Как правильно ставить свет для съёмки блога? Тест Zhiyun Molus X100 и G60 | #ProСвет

Всем привет! Меня зовут Молчанов Павел, это FATAR.RU и новый выпуск про свет, где мы будем работать с компактным LED-освещением от компании Zhiyun. Это MOLUS X100 и MOLUS G60. Погнали!
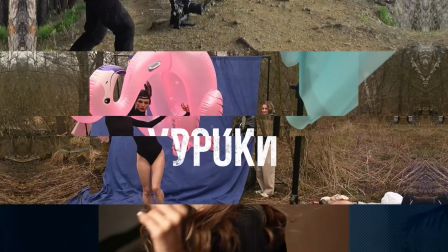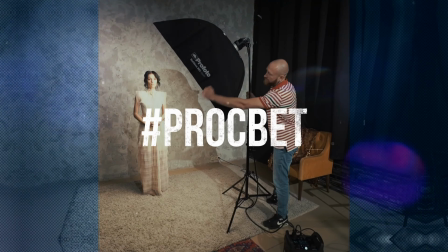Сегодняшнее видео можно даже назвать уроком по построению освещения для блогеров поскольку этот свет действительно очень компактный и мощный то есть раньше 100 ватные приборы были гораздо больше по размеру и тем более они не работали от батареи поэтому вот этот свет прям действительно очень удобен тем кто занимается съемками себя и причем делает это
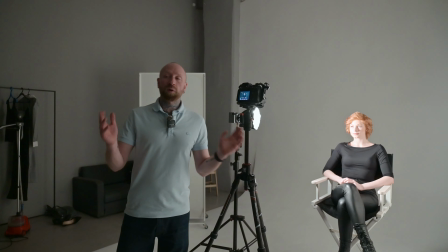45s
в разных локациях начнем работать по классике используя сначала один источник света и отражатель.
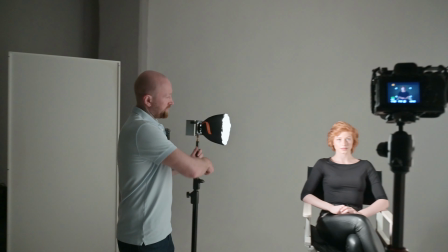53s
Сейчас я стараюсь расположить прибор таким образом, чтобы у меня левая сторона модели была освещена, а правая ушла в тень.
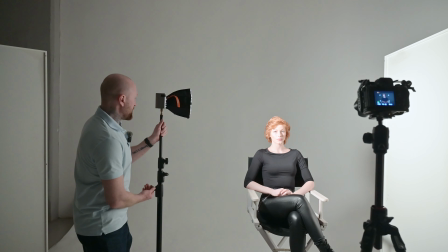62s
Единственный, наверное, еще такой важный момент, касающийся конструктива.
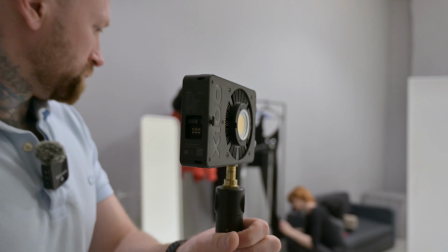66s
На этом приборе нет никакой ножки, которая позволяет вам делать наклон прибора, поэтому если вы просто его крепите к стойке, то управлять углом не получится.
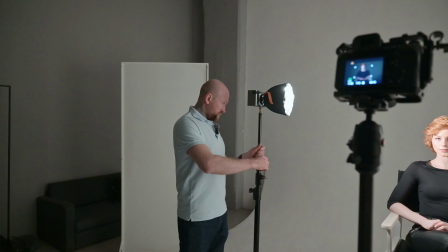75s
Ну и будем работать в таких условиях. Посмотрим, чего мы добьемся. Итак, ставим свет чуть выше.
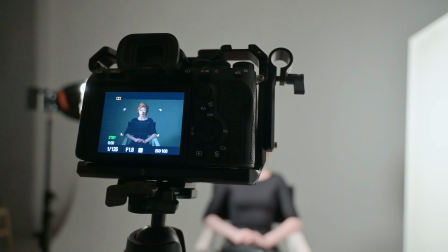81s
Свечу сейчас сбоку от модели для того, чтобы у меня появился объем.
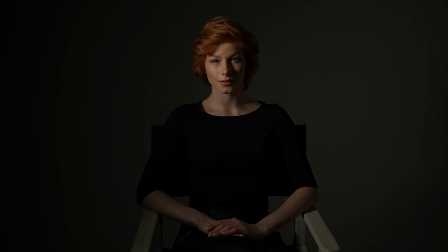87s
Давайте покажу вам картинку, как она будет выглядеть без отражателя. Свет сейчас получается достаточно жесткий, но объем присутствует.
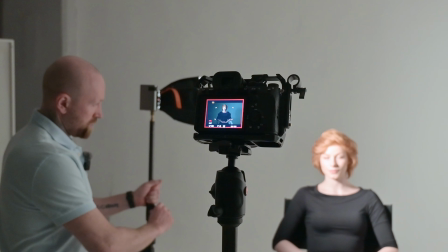95s
Единственное, по яркости мне кажется, что хочется сделать чуть-чуть поконтрастней. Сегодня мы работаем в чудесной фотостудии Москва, у которой циклорама глянцевая.
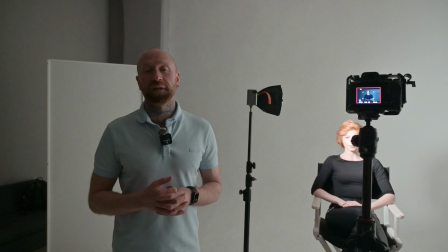104s
Это самая огромная подстава, которая только может быть для фотографа, если только вы не заливаете эту циклораму полностью белым светом.
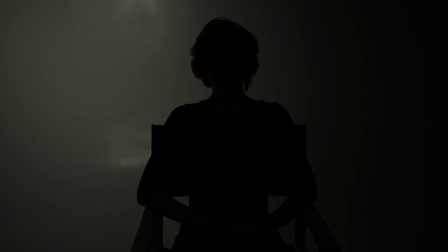110s
И сейчас даже на видео вы прекрасно заметите вот эти вот ужасные блики,
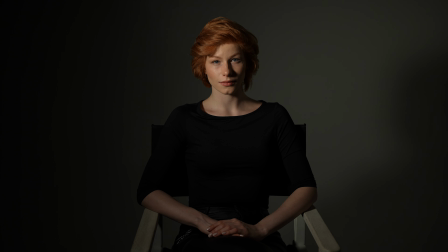116s
которые располагаются за моделью, работать с которыми просто мега неудобно.
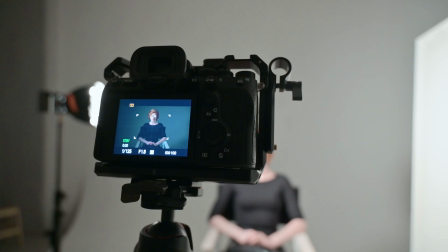120s
Поскольку такое происходит, уточняйте теперь всегда, когда идете в студию, матовая у них циклорама или глянцевая.
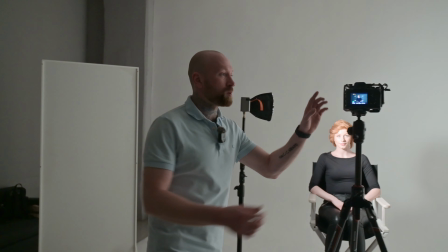127s
Поток света достаточно интенсивный. сейчас по настройке у меня 1 125 секунды диафрагма 18 и со 100 что в принципе позволяет снимать даже с каким-то постоянным светом за окном конечно не солнечный день до этого будет слишком мало но все
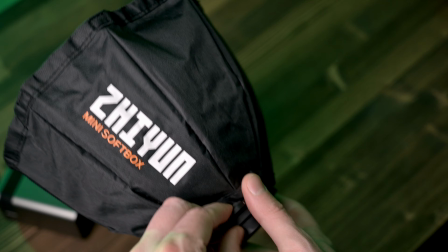146s
равно фон можно будет оживить за счет естественного постоянного света в качестве насадки использую
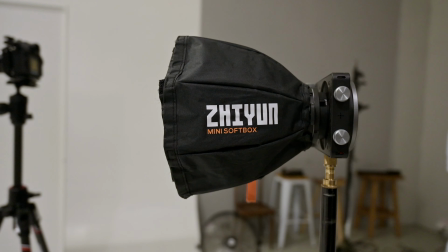152s
маленький окта он сотый для того чтобы свет сильно не разлетался в разные стороны расположен
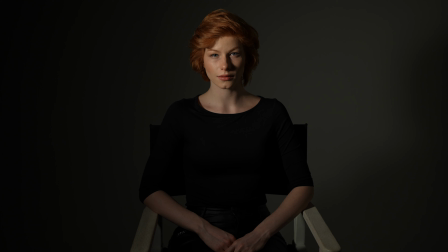158s
сбоку чтобы у нас случился контраст на модели и опять же не хочется светить больше от камеры по той причине что реально вот эта блестящая циклорама создает мерзкие блики за моделью работать с которыми не получается выкручиваемся светим сбоку сейчас
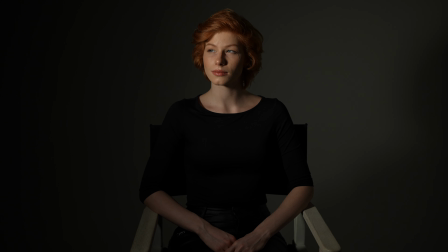174s
вы видите достаточно сильный контраст на лице модели особенно на теневой и стороне и чтобы его смягчить добавим
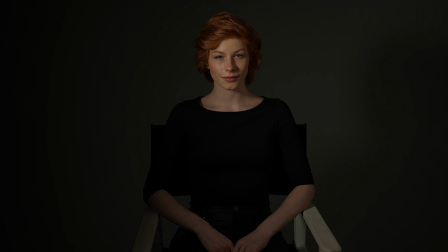181s
сюда флажок теперь картинка у нас чуть менее контрастная целом не все нравится единственное
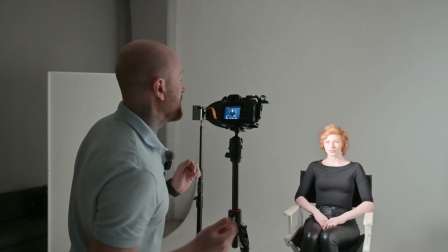188s
что хочется сделать наверное чуть-чуть посветлее освещение непосредственно на модели
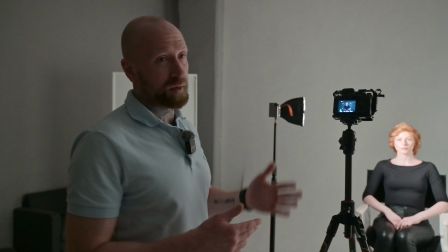195s
поскольку работаю сейчас на максимуме по яркости прибора все равно не хватает
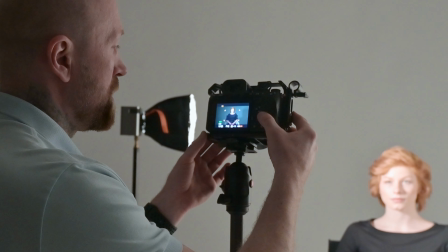202s
в общем-то чуть увеличиваю на две трети в ступени было 100 стало
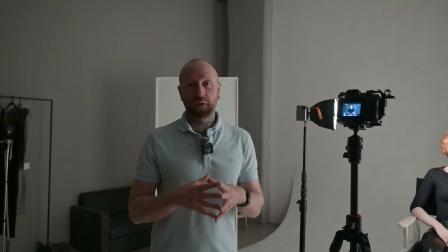207s
160 опять же если вы снимаете не на большой частоте кадров в
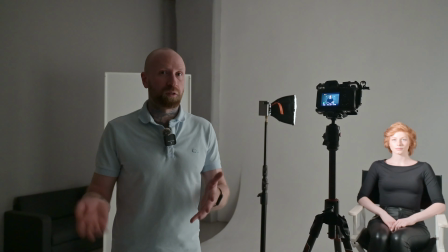212s
секунду да то есть 60 или там 120 или 240 кадров если вы не работаете с
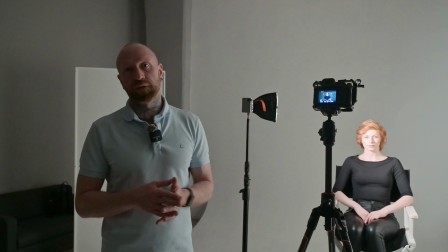216s
таким fps то можно было просто удлинить выдержку здесь мы сейчас снимаем на 1
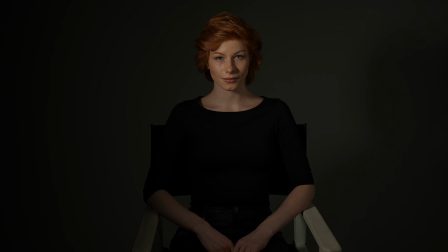221s
125 секунды и так в целом используя даже один прибор вы можете достичь интересные картинки если вдруг под боком у вас нет отражателя можно в В принципе,
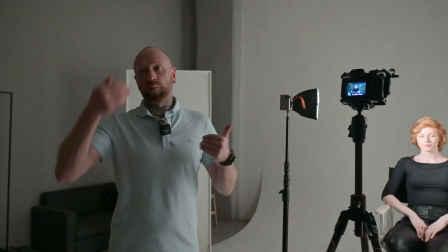231s
немножко изменить положение самого прибора, чтобы свет на лице не был настолько разделен на светлые и темные участки,
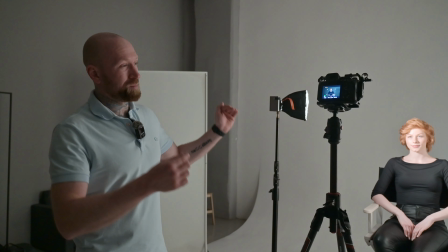239s
а теней было чуть поменьше. Давайте вам продемонстрирую. Сам не хочу так снимать, потому что мне не нравится то, что происходит с циклорамой.